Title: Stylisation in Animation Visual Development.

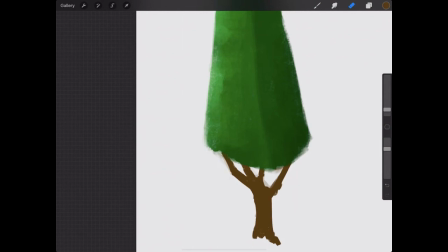[57:53]
There we go.
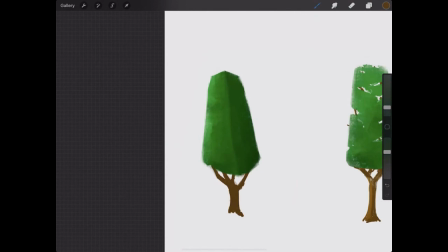All right. So from here, principally the same things now kind of apply.
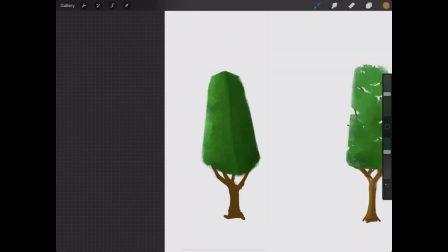[58:07]
So I'm going to come up, make this bigger. I'm going to set this to have an alpha lock as well. There we go. And I can start putting in kind of some of those stronger bits. I want to overdo this actually. So I'm going to lower that opacity right down.
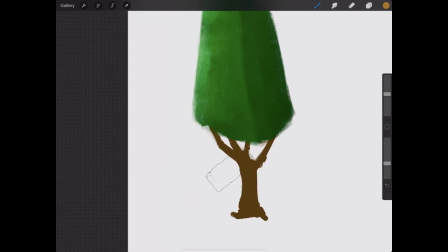A bit of catch there, but that's about it. And then we'll have darker patches.
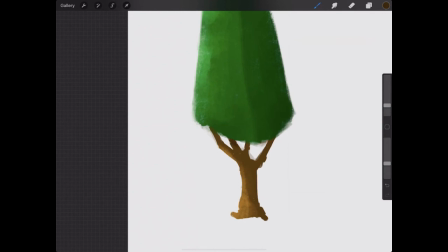[58:46]
Darker than that, I think. Here I have some darker patches under there.
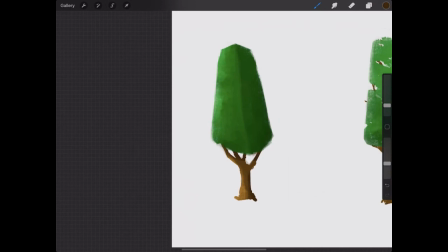[58:56]
A darker patch there, like so. I think that's probably a bit too much. So in the center. So I'm just gonna kind of thin it out.
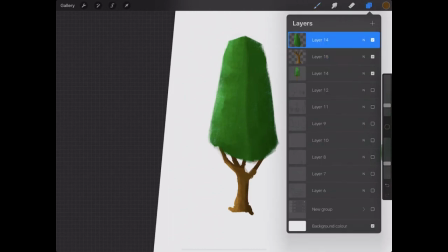[59:10]
And then I'll go and do exactly the same thing that I did before.
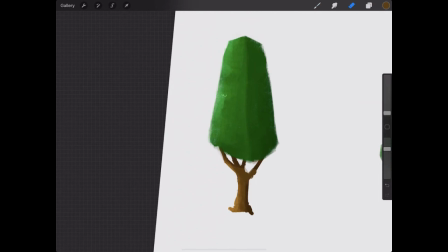[59:13]
So go in with my eraser, make it a bit smaller, and just kind of chisel a few pieces out.
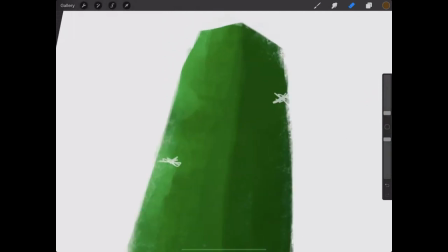Normally it's near the edges. It's you wouldn't normally have like any big pieces sort of chiseled out dead center.
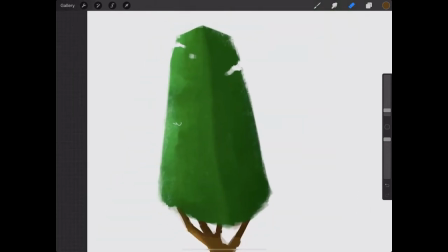[59:38]
Like that doesn't really make sense. in terms of like design. Like you wouldn't just have like a massive chunk missing out of the middle there. Doesn't it, like that's not how a tree works. A tree kind of thins towards its edges, so you might get like a little bits here and little bits there that are just that kind of little bit thinner.
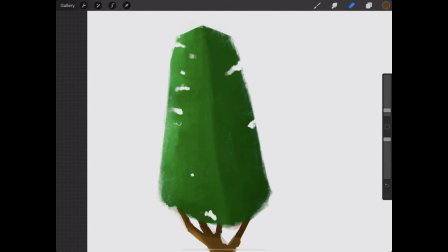[59:57]
You might have some near the bottom, but probably not too much. So I might put like one bit there, for example.
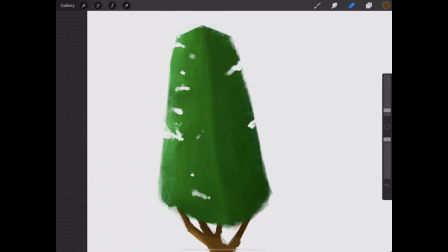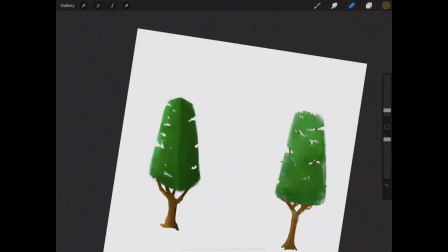I'm going to try not to overdo it either. Like you can overcook it.
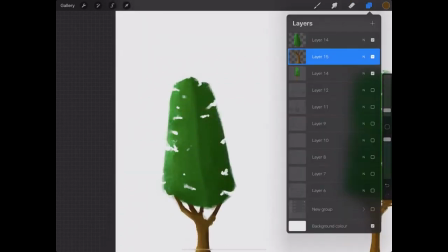[60:35]
Someone once said to me, you just sometimes you just draw too much. Like it goes too far, and I think you've always got to be really wary of that.
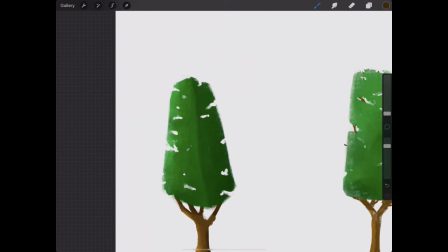[60:43]
So now what I'm going to do is I'm going to go in, yeah, and just sort of put those lines in. I had to take off the alpha lock because I'm adding new information, so I can just draw those in.
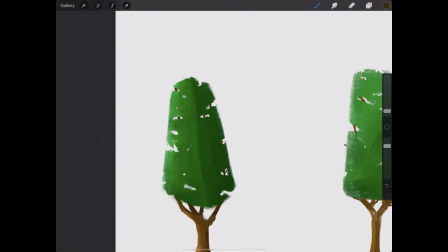[61:00]
So just adding. Yeah, so all this does is it just adds a sense of depth. It just helps you understand that this tree is a three-dimensional object. Like it does exist. It occupies space almost, and I think that really matters. I quite like doing this. I like
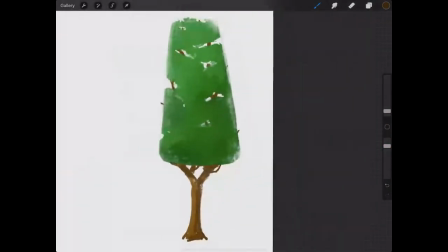[61:23]
kind of bits now. Just maybe cut that. We have it. We've got one that is absolutely just a flat object, and then we've got one that has a little bit more dimension to it.
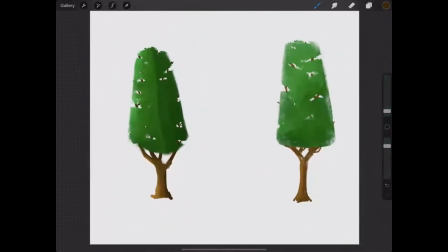[61:31]
We're starting to think three-dimensionally, and that's kind of the next stage for you. Is starting to think about carrying your work forward, so that it has a stylization. Like there's some clear rules, but the way that that is achieved is by working through this kind of activity.
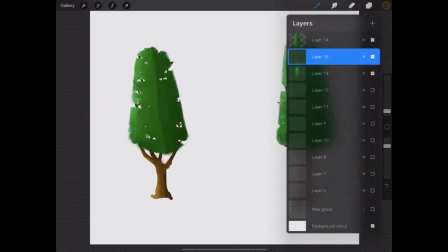[61:48]
So I'm just going to take a few steps backwards here. Let's combine those two.
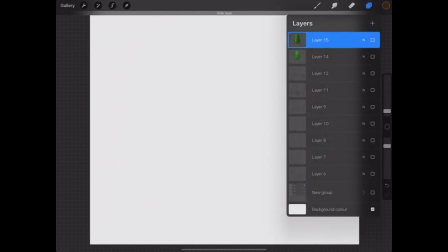[61:54]
Let's make these invisible. Let's go right back to the beginning.